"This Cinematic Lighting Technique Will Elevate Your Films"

I had actually planned on filming this segment right after I filmed this lighting setup that I'm about to break down for you. But then of course work stuff came up and family and life happened.
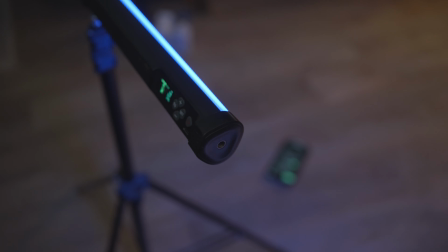4:17 And so, okay, so just like I promised, I created a whole scene so that I could break it down for you so that you can see this 3-point lighting technique in action. Let's start with our key light. But before I can get into my key lighting, I first need to establish the story.
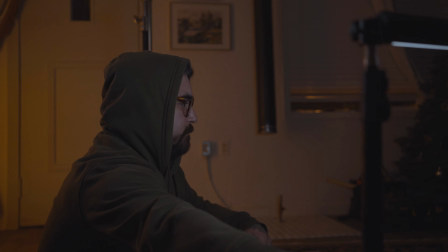4:30 Here's what I mean. Now, I didn't actually have a a story for this setup.
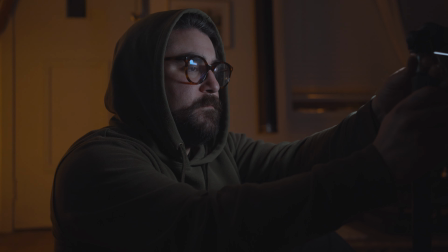4:34 I just put together this lighting setup so that I can illustrate the 3-point lighting technique in a very unique and stylistic way.
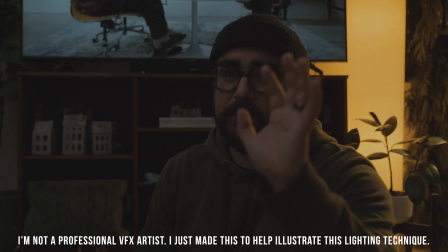4:40 So I had to come up with a reason for what I was doing. And so the quick story is this.
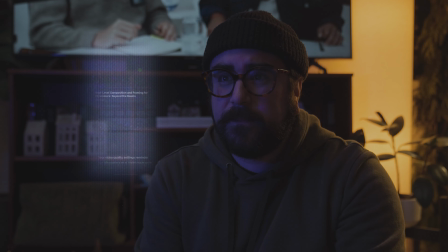4:45 I have a content creator who is watching content on his TV, but then feels inspired to look at his own videos in comparison to the content he's consuming. I don't know. It may not make sense, but there you go. My idea for this was to have a very stylistic, futuristic style scene.
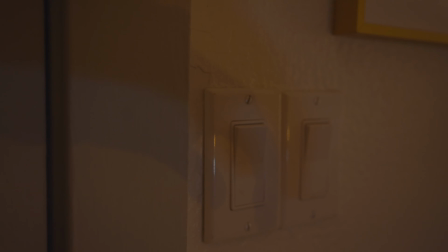5:01 And so I figured, why not? So as you can see here in the final shot, he has a hologram for his phone so that he can go through his content and start watching his content. The light from this hologram is going to be the light that motivates our key light. For our key light, I just use this small tube light.
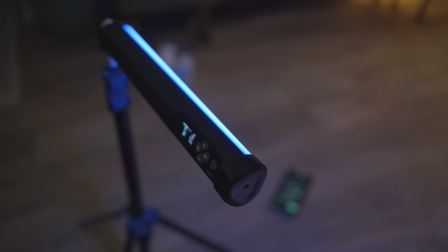5:23 It's made by Ambitful. It's the A2, and I set it to a blue color. Now I talk about this light a lot, so I'm not gonna get into huge detail.
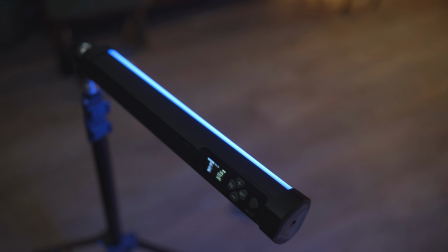5:29 However, it is an RGB light and it's super bright, so it worked really well for this scene.
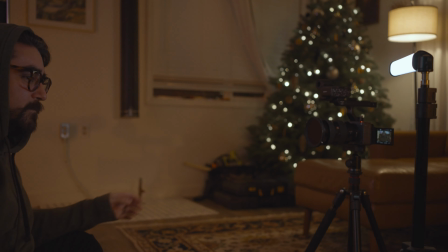5:34 I just tilted it over to its side and placed it on the very far side on my right, just to give me a little bit more depth in my face.
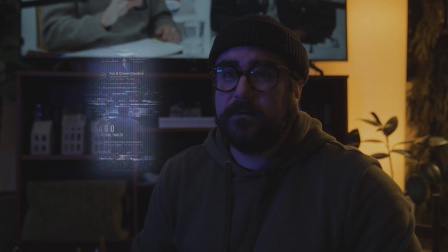5:42 So that way I had more of a shadow side on one end and a lit side on the other. This is gonna provide a much higher contrast ratio for the scene, which is what I was going for.
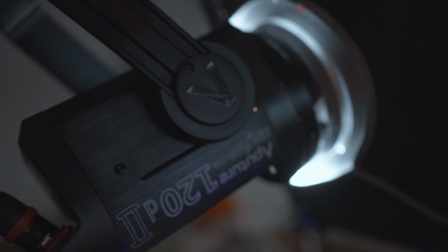5:51 Okay, so now that I've established my key light, how do I fill in the shadows that I want to fill in?
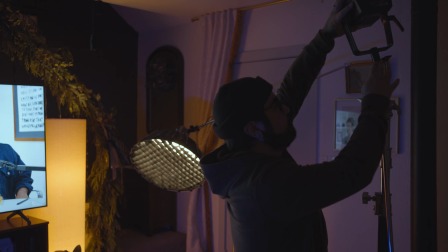5:56 Well, I didn't want to lift the shadows too much. So what I did for this is I just set up this Aperture 120D.
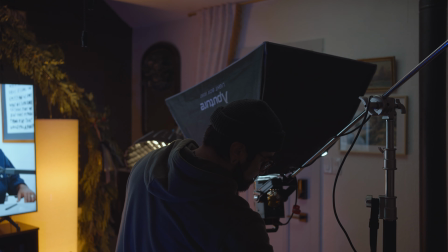6:02 This is a more powerful light, especially in comparison to this tube light. However, I needed something a little bit more powerful because I'm going to be bouncing it off the wall and back onto our subject.
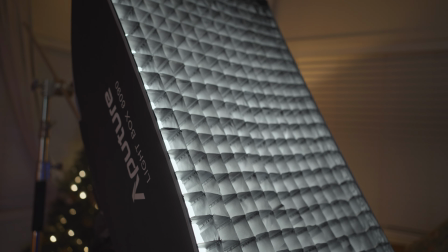6:11 Now I did put a softbox on it. This is the 6090 made by Aperture. Not important. None of the gear in this breakdown is important. Actually, you could use whatever you have as long as it's going to output enough power for you to complete the scene. So I just put this light at 100% and pointed it at the corner of the lit side of the subject. So that way it bounces off that corner and comes right back on the key light. And it's also filling in the room a little bit too.
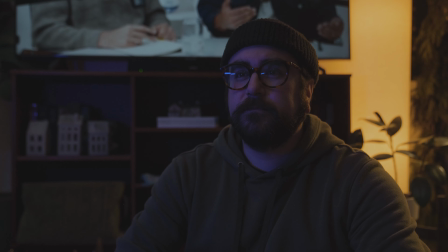6:37 So it's lifting the shadows on the shadow side, but not too much to where you lose that moody feel and those layers that we've developed already.
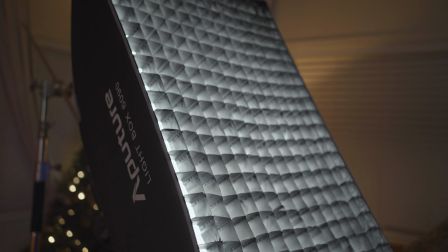6:44 So now that we have our fill light established, let's talk about how I backlit the subject. So again, we just want to motivate the backlight, our artificial lighting, with whatever's in the room. And in this case, I had this lamp right next to me, right behind me. So I use that as a motivation for the next light that I bring in, which is the Aperture 60X. And I picked this because it's a bicolor light. You could use a color temperature orange gel, a CTO, and this would also do the trick.
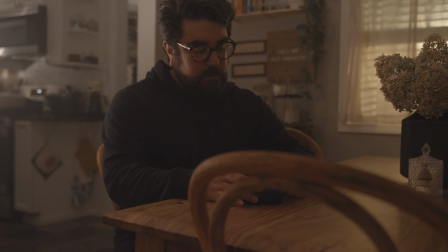7:10 I've done this in the past in some of my other videos. If you'd like to check this setup out, I'll leave links in the description below.
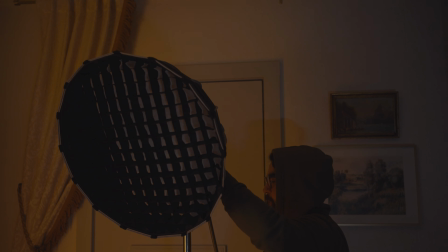7:15 But this little light did really well. For this, I just stuck another softbox on it.
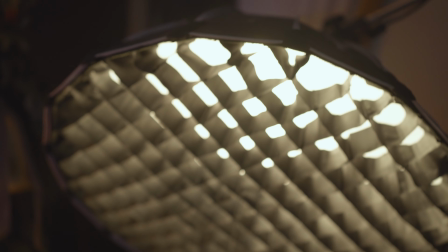7:19 This is the Aperture Light Dome Mini 2, and I just put that on and faced it towards me, behind me,
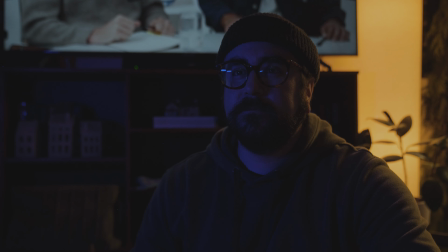7:25 to light up my shoulder a little bit and set the color temperature to match this lamp that was behind me.
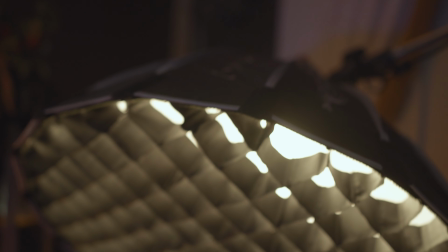7:30 And that is what's backlighting me and also giving me this rim light or a hair light to really help me to stand out from the background. If I didn't have this light, it would be super dark in the background and it would make all of the rest of the lighting look a little sourcey.
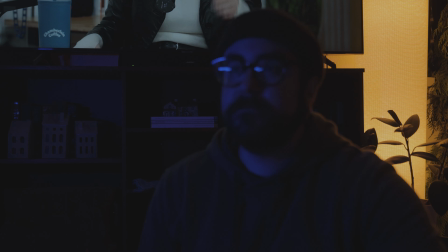7:43 Sourcey meaning that it just looks studio lit. What I love about this technique is that it is super simple to do,
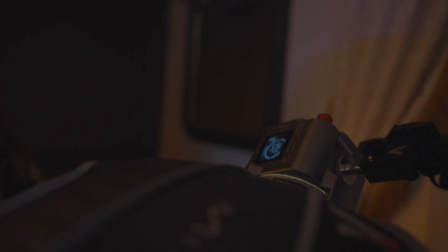7:52 and because I know that you are dedicated to the craft of filmmaking and lighting and shaping light for your scenes,
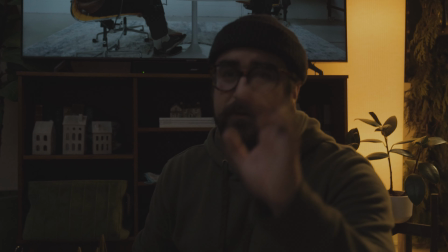7:58 I know that you got this. It may be a lot to take in at first, but with a few reps and some practice, I know that you're gonna get this down no problem.
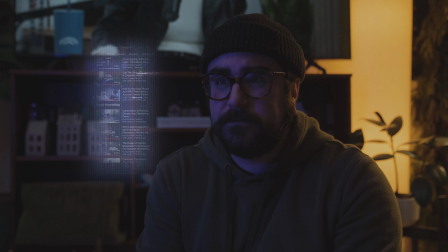8:06 But it's not enough to just learn about a new technique.